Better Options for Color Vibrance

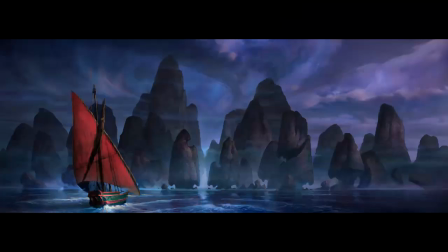So we had a lot of fun with the color design in this show that was headed up by Ramon Zeebok who became the production designer of the Kung Fu Panda movies and I had the opportunity to paint and design the color keys for several sequences of the film and do some concept art
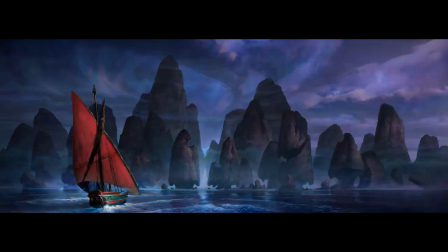that we had a good time with and so let's start simple here with our ideas about local color because this is an environment that's largely neutral now I know there's a lot of color here but we have kind of warm gray rocks we have ocean water and we have gray clouds lots of
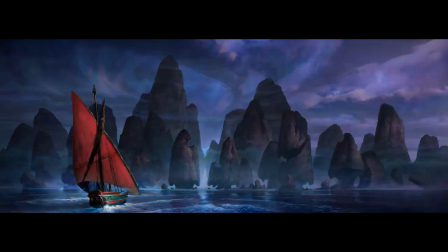neutral local colors local color again being the color of individual objects and so the color in the environment comes from light warm light and cool light more on that later but for now one of our ideas was we would have environments like this that relied on rich warm and cool subtleties of lighting
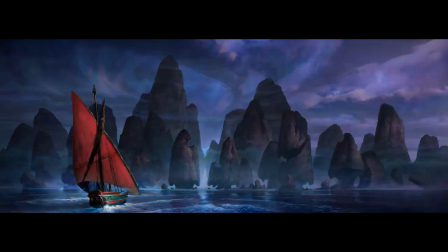and then we would find an opportunity to do a vibrant pop of color through local color finding a powerful local color accent just like this. The boat here having the rich local colors of orange,
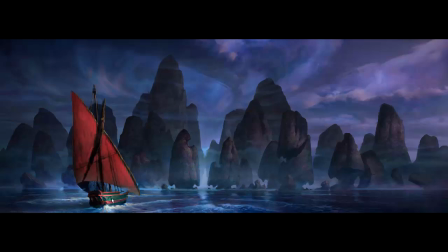red oranges, and then a little bit of green there on the boat is a nice complement to that. And so that's bringing a strong vibrance of local color to our scene.
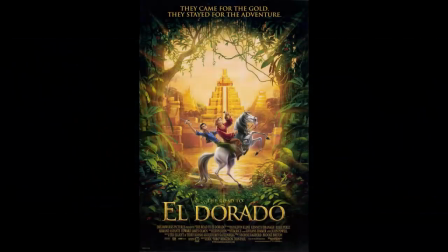Let's now jump to The Road to El Dorado because this was a movie that wasn't just relying on individual pops of local color accents.
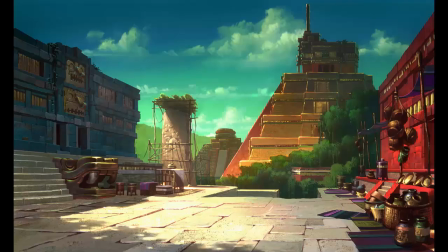This was a show that often had local colors everywhere and so here's one of my paintings for the show and it was frankly a hard painting to do. One of the reasons it was so hard is that we've got to develop an understanding of how does light interact with local colors of objects.
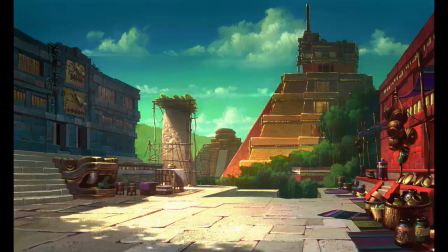Here we have neutral stone, we have green foliage, we have gold, shimmering gold, we have buildings and stonework that's painted a variety of colors as well as colorful rugs, pottery, etc.
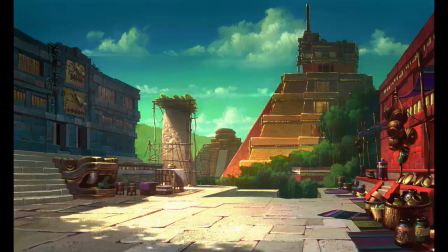And so the vibrance and excitement of scenes like these comes out of the design of the individual local colors. So it is hard to do but it's something we must get comfortable doing.
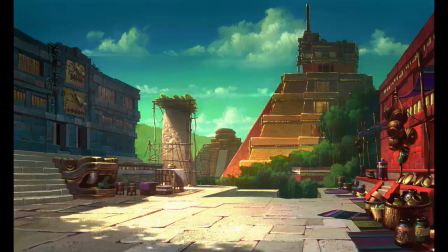Many of the portfolios I look at avoid this and how much confidence are the studios and the game house is going to put in someone who avoids one of the best color solutions because it's hard.
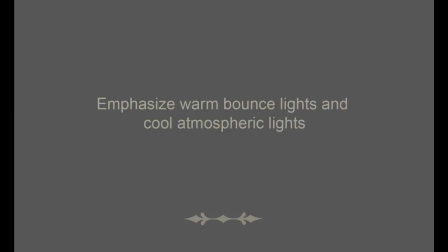So our next idea is to emphasize warm bounce lights and cool atmospheric lights
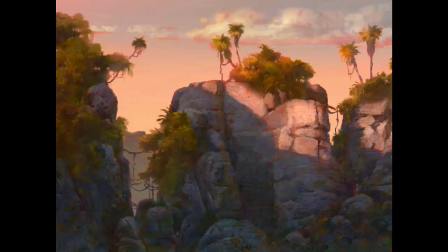and so what I want to do is take a look at a scene that I did for Sinbad Legend of the Seven Seas. So in this scene I was targeting rich qualities of warms and cools just like the reds and the cyan colors we got when we did that
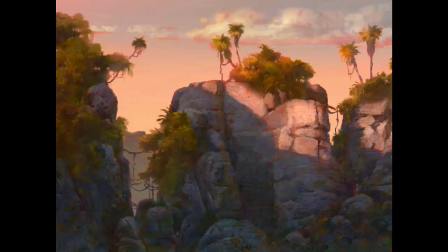channel separation I'm frankly going for the same kind of warm cool vibrance in this scene but what I'm trying my best to do is to use how light and local color really work so that we can believe in the solution so this is actually
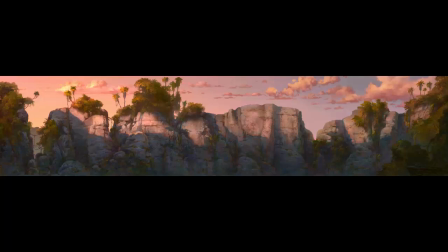a crop in it was a big panorama here's the whole thing and it relied on warm neutral local colors. All this rock work was a warm rock, nice warm greens in the foliage, and then the qualities of sunset light coming through, hitting surfaces, bouncing around.
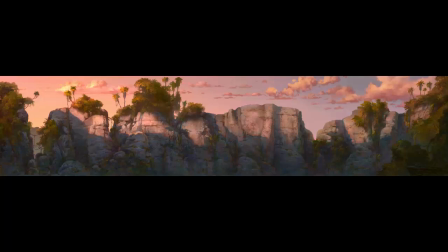But then as a powerful complementary element we have the blue sky up above and to the opposite side of the sky from the warm sunset. All of that blue light shines into the shadows and gives a shimmering contrast
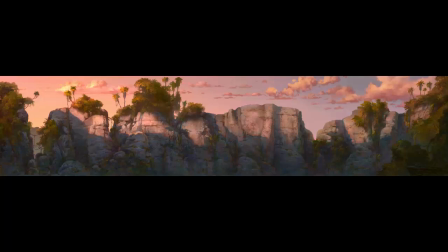to all of those local color warms and the warm quality of the sunset light. So let's take this one into Photoshop and take a closer look. Okay here we go.
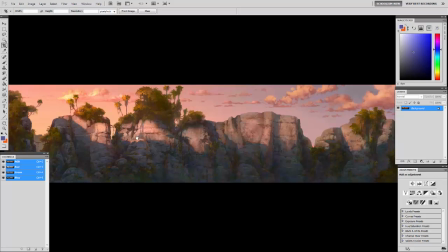So let's zoom in.